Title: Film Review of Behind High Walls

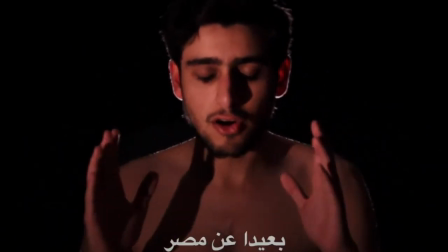(3:59)
I believe ending the scene with this shows how Karim feels hopeless and has nothing more to say,
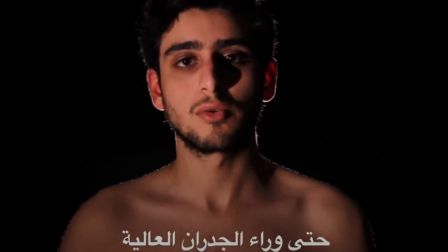(4:04)
since in Islam, it's believed that the soul of the dead stays on earth until he or she passes through the funeral rituals,
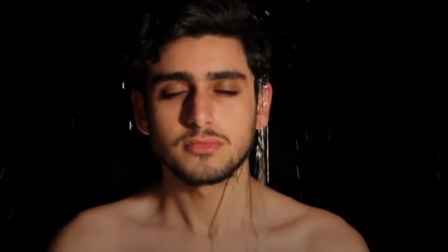(4:11)
and only then can they rest. So in a way, Karim uses little time left on earth to deliver his message before he ascends.
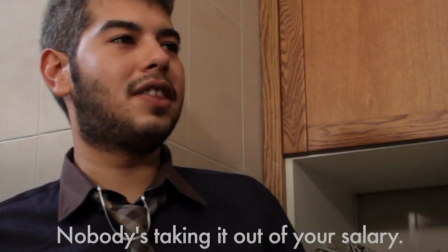(4:18)
Another scene in the film is the one between the waiter and the contractor. It symbolizes the tension between the social classes in Egypt.
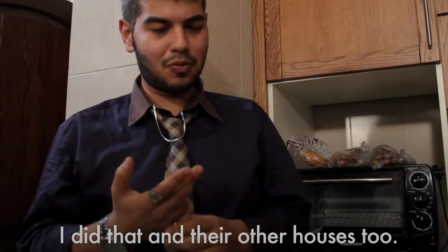(4:25)
In the scene, the contractor says, "I'm the one who built his house and all their houses."
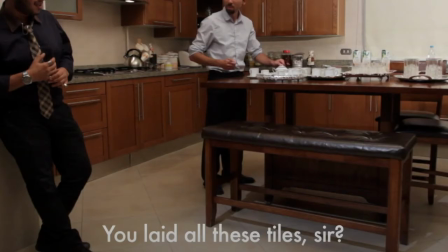(4:30)
The scene shows how middle and lower classes feel they are the ones who built Egypt, and in return, the high class and their luxuries.
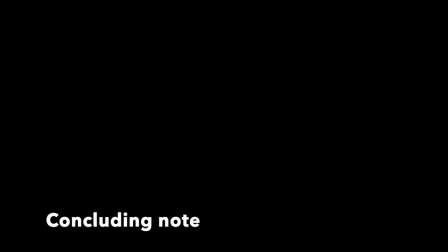(4:38)
I would like to end the review on one positive and one negative aspect of the film.
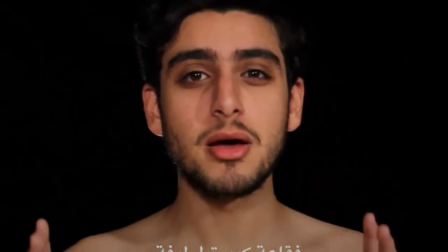(4:43)
I enjoyed how the film shifted from the narrator to the other characters and how the scenes went on like a round table,
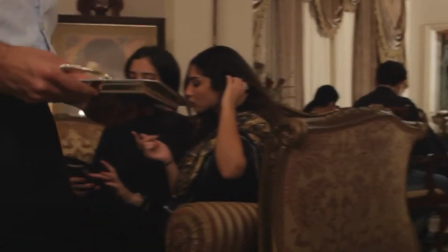(4:49)
where I got a sense from each character and their feelings and reactions of Karim's death.
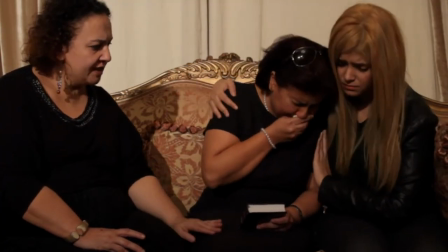(4:54)
However, I felt the acting was a bit off and could have been more believable. The crying especially looked fake and robot-like.
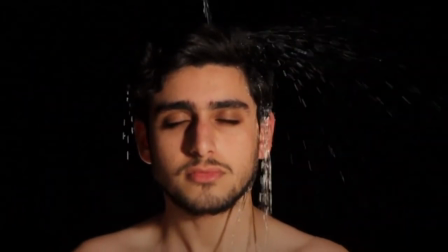(5:02)
Overall, the film carries a deep message that I believe still pops up in every youth's mind every once in a while, even long after the revolution has passed.